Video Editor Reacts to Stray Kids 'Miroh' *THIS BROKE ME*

I had no idea Stray Kids Miroh had a music video. Without further ado, let's see what we got here.
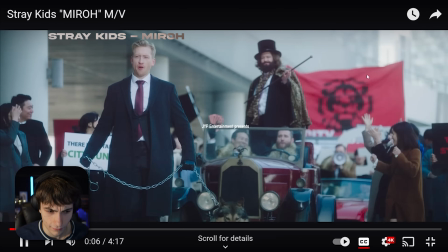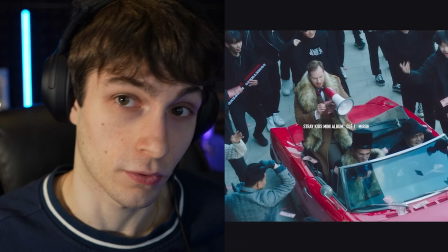[0:11]
I can already tell this one's gonna have a lot of story, so let's watch it and we'll get into it more soon.
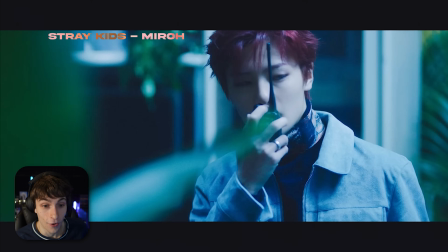[0:22]
Yo.
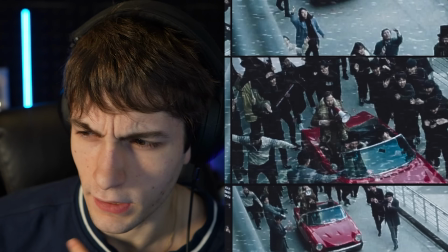[0:26]
So before we dive deep into the video, let's talk about Miroh for a second. I did a bit of research and I remember the comments that you all left on my Stray Kids dance practice video.
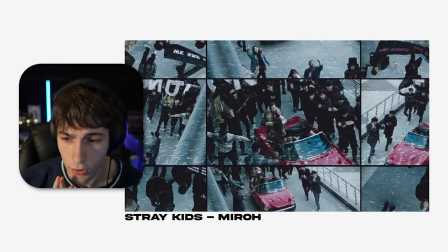[0:34]
So basically, Miroh is a high energy song. It's conveying a message of like confidence. And I know in Korean, Miroh, if I'm correct, it means maze. So if we put those two and two together, I'm gonna take an assumption or a little guess that Miroh is gonna be about like facing challenges.
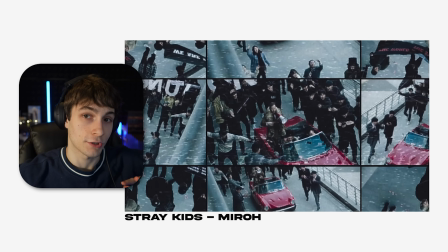[0:52]
Like in a maze, you're always going this direction, this direction. You're trying to find the right direction and path, but you're always gonna be facing challenges head on, and you have to just confront those challenges with a group of people, work together as a team, a unity. And we're gonna go into it more in depth and talk about like the New Zealand traditional dance for Miroh. We're gonna get all into that in this video. So first, let's talk about the editing.
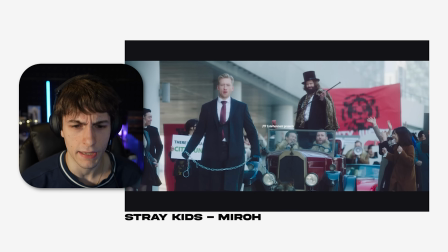[1:15]
Kind of gives me like a Hunger Games vibe in the beginning, like government infiltration, some kind of higher power entity.
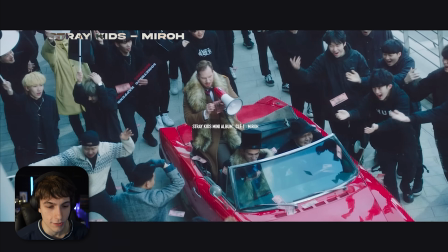[1:22]
That's what I'm getting so far. Feels like the K-pop Hunger Games.
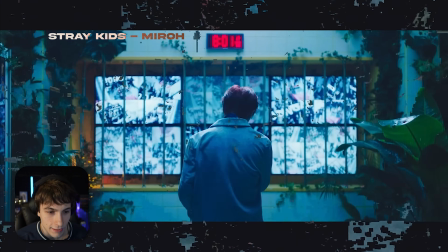[1:28]
But then it's like a plot twist. They use data moshing. Dude, the editing on this is gonna be nasty. So they talk about data moshing. Usually footage consists of different kind of frames. I frames, P frames, and I forgot the last one.
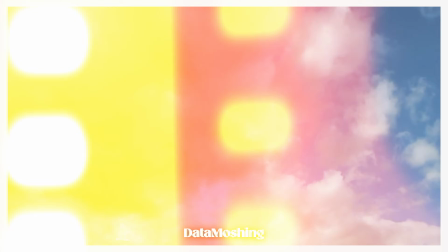[1:43]
It's like B frames or something. So you can corrupt the frames essentially.
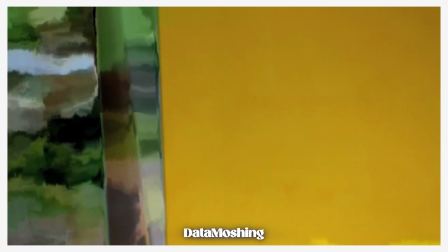[1:46]
What the program is doing, it's deleting or corrupting the I and the P frames, and then you get this really cool data moshing effect.
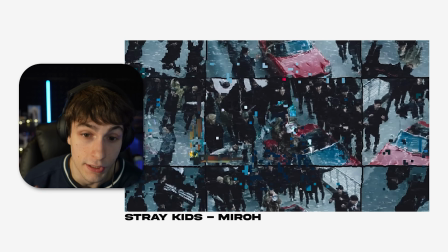[1:55]
So you can be really creative with it, and I've noticed that Stray Kids uses a lot of data moshing in their editing. The editors typically use this a lot, and it's a really, really cool effect. It's like an aesthetic design while exploring themes of like fragmentation or distortion, basically.
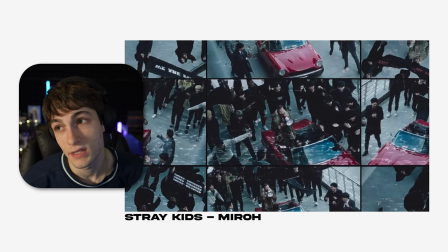[2:12]
We can kind of bring this with it being corrupted.
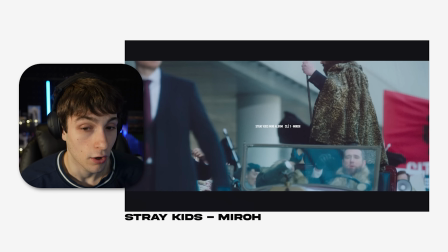[2:15]
So there's like a corrupt government power or some, like I said, some higher entity. This video, there's gonna be a lot to talk about in this video. It's my first time watching it, so.
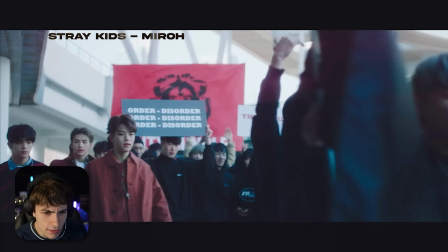[2:25]
But the ambiance, the sound design, I'm liking this a lot.
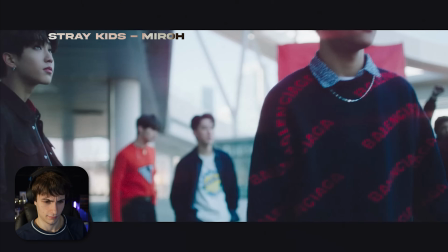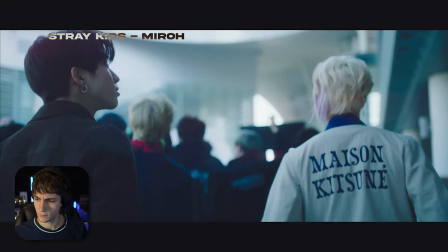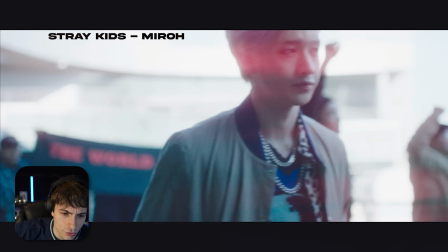[2:41]
Looks like they're just riding along the ride, just joining in, and they have like they're trying to infiltrate.
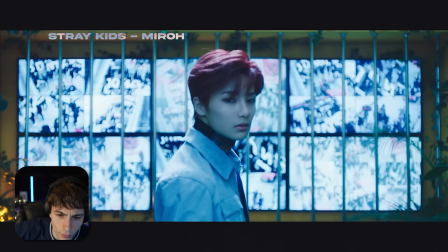[2:47]
They know what's up.
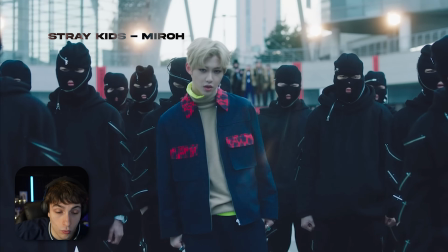[2:52]
That's part of the higher power. Oh, I gotta say, I think Miroh, Boxer, Leave. I mean, dude, Stray Kids has so many good songs. I'm officially a stay now. I've been listening to them. I love their music. But then they also have KS143.
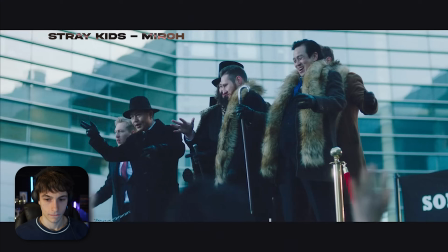[3:10]
They just have so many good songs. I can't pick one. There's not really like a top 3 Stray Kids song.
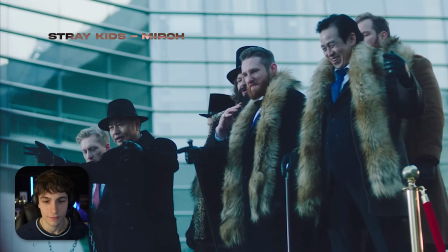[3:16]
I mean, it's just they're all good.
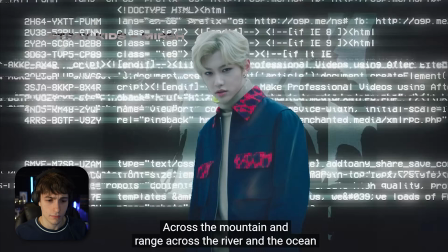[3:23]
Miroh's so.
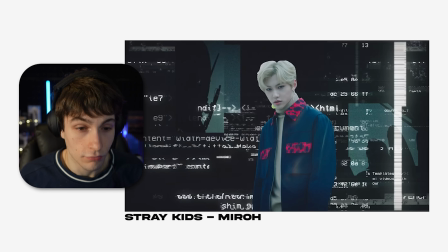[3:28]
Yo, that is so good. They roto brush him, and this is before they had roto brush, I'm pretty sure.
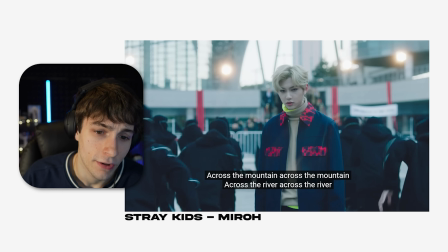[3:34]
So you can see the edges around him. It's not as good. Yeah, look at the background. He's not very, the colors are the same, so it's kind of hard to mask out a subject.
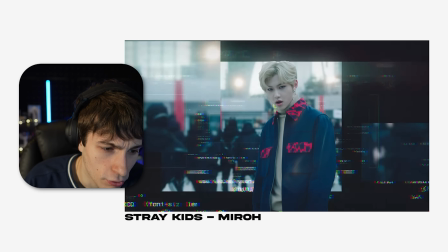[3:43]
But they masked him out, and then they just put all these glitches in the background.
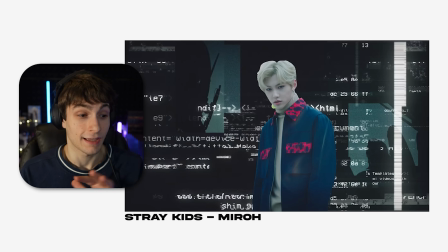[3:46]
Some of those glitches, it looks like they had to make, and then they had all this like glitching on it and this coding information on it. That is so well done.
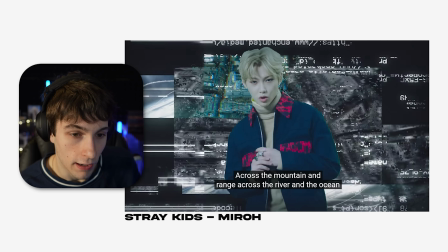[3:56]
Personally, for a little editing touch, I would have added like a little RGB around the edges of him just to help him like blend in with that background more. Dude, that is so creative. Stray Kids has the best editing and dancing, man.